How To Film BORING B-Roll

Right now, it's a huge epidemic of epic B-roll going around. We see it every day. Camera flips, speed ramps, mass transitions, it's fire as , I can't lie. But I'm gonna keep it real though. I can't do this . Nah, in all seriousness though, I've noticed that this B-roll forum works best in short form content, commercials, sequences, but you can't watch 10 minutes of this.
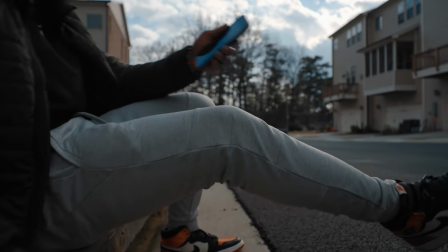It's just not optimal. I make videos here on my channel that are on average around eight to 10 minutes long.
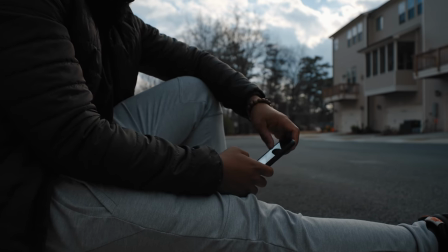And B-roll helps these videos seem a lot shorter than they actually are. It's more to look at.
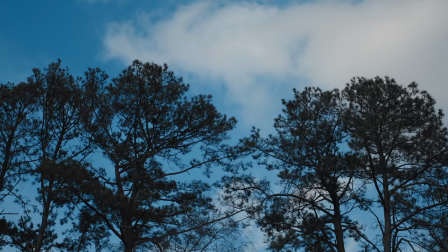It's me showing examples of what I'm talking about. It's just a better video when the B-roll's there over top of me talking. Here's where boring B-roll comes into place. It's not fast paced. It's not movement heavy.
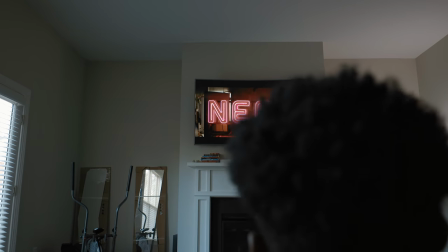It's not mind blowing, but it's strategically filmed and placed at a pace that's easy to follow.
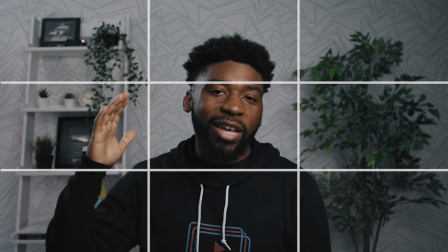The root of this all is composition. I film with a 3x3 grid on my camera at all times, and I try to place the subject of my shot at one of these highlighted points.
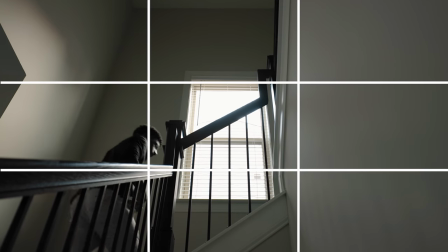Now, the background plays a huge part in this all, but I really like to play with leading lines and symmetry a lot as well.
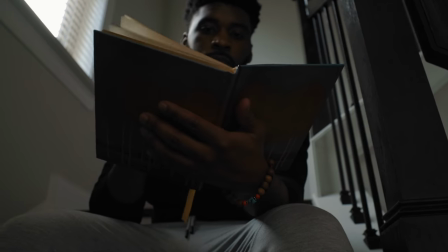That's my mental when composing these shots. This is the gear that I use. All of this gear is completely overkill and unnecessary, by the way.
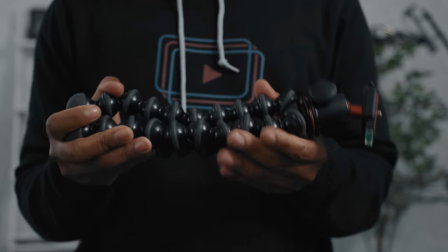You can go for a $30 tripod from Walmart, or this, or even this, or this, which I've been trying to give away for the longest. Let's just do that at the end of this video. But here's the gear that I actually use. The Manfrotto 502 Fluid Head Tripod.
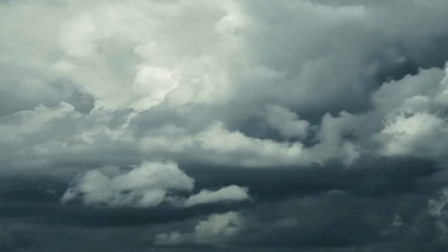Now a lot of my B-roll shots are static, but the Fluid Head comes in handy if I want to get some smooth pan and tilt movements for my shots.
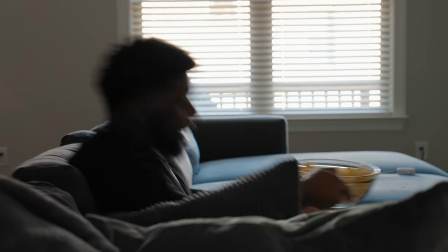I basically just frame up the shot with good composition and focus where I plan to be in the shot. If I'm in the shot the entire time, I'll even use autofocus for it.
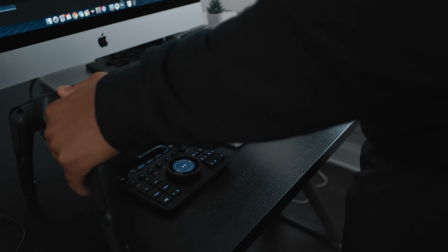The next piece of gear is this Syrup Magikarp Pro Slider.
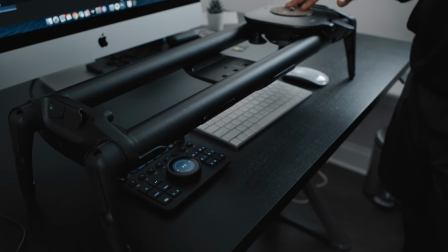Phenomenal slider that uses a flywheel system to get extra smooth shots. but it's manual,
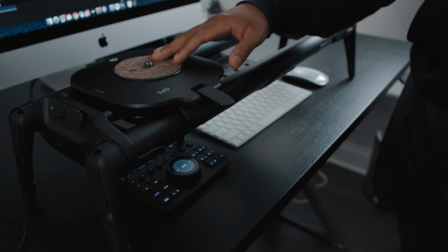so whenever I have shots when I need to film myself with movement, I use this Genie 2 attachment.
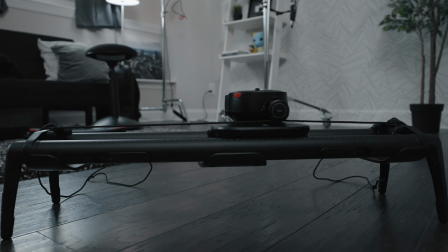It's essentially just a motion control system that I can control via app. Okay, so I like to use slides to really emphasize character movement in shots.
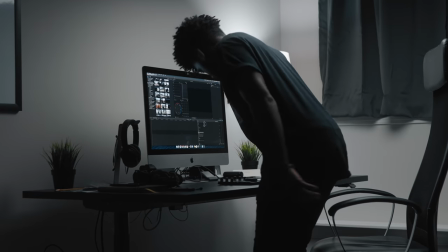If I'm coming through a frame and I'm moving to the right, okay, let's slide to the right as well to just give that movement that extra oomph.
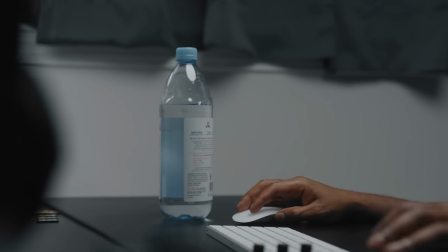Whenever I have some nice foreground, I just love using a slider. The movement is subtle, but it makes a world of difference.
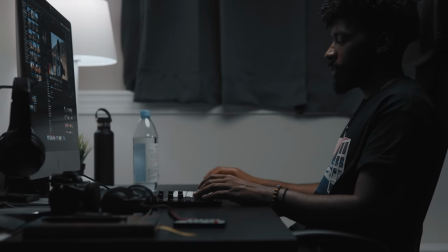From here, it's just me doing or acting out whatever I'm talking about in a video, whether that's me watching a movie or writing in a notebook or making popcorn.
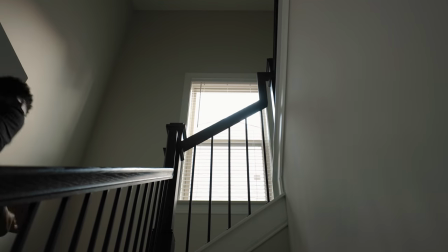It's just me trying to give you guys something to look at so you don't have to watch me talk the entire video.
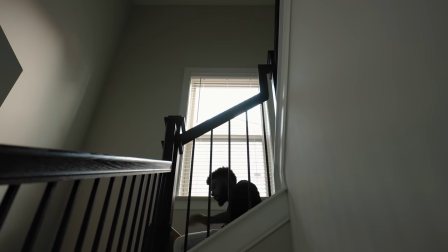Ironically, this boring B-roll makes the video a lot less boring.
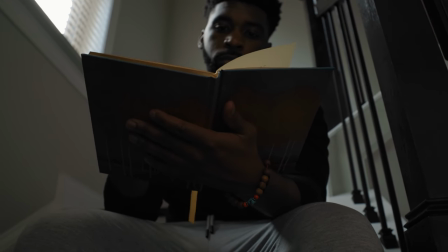If you guys need that extra B-roll for your videos and you just forgot to film it because it happens to all of us,
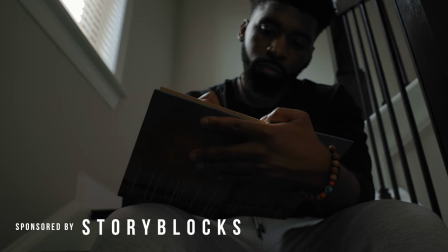you can use Storyblocks to get the shots that you need for your video project.
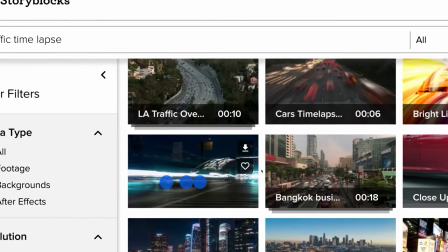Storyblocks is an online database with royalty-free stock footage that you can use in all your footage and not have to worry about copyright claims. Aside from the stock footage, Storyblocks also offers After Effects templates and motion backgrounds for your projects.
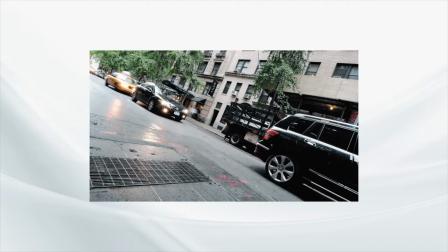Within this video, you guys may have seen some really nice time lapses to help me get from one point to the next.
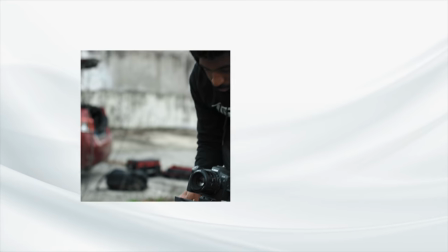And I find that Storyblocks works amazing for these types of transitions in your video. If you guys are interested in trying on Storyblocks, make sure to hit that link down in the description. You guys can get unlimited downloads on royalty free stock footage, After Effects templates, and motion backgrounds when signing up for an unlimited plan. Highly recommend it to you guys. I've been using Storyblocks for a while and I absolutely love it.
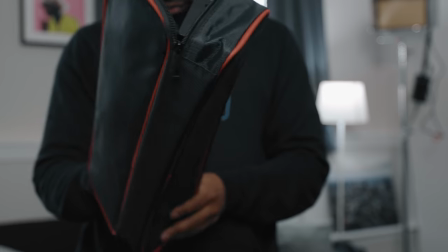Okay, so this slider, the person I was originally supposed to give this slider to, I hit them up to send it to them.
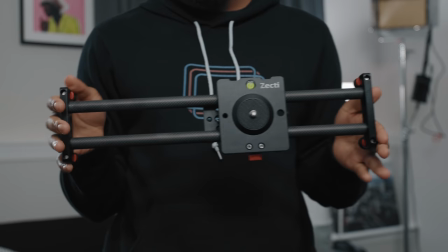They said that they actually quit filming and they would rather me send the slider to somebody else.
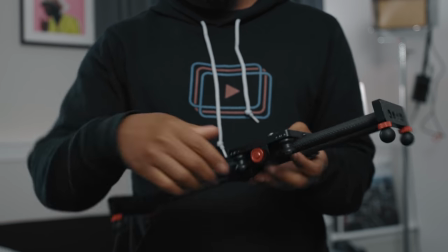So I did an Instagram giveaway for this slider. The person who won it was international, so I had to send them a gift card for the amount of the slider. If you live in the United States and you want this slider, all you got to do is drop a like on this video. Also, head down to the comment section to drop a comment, including your Instagram handle.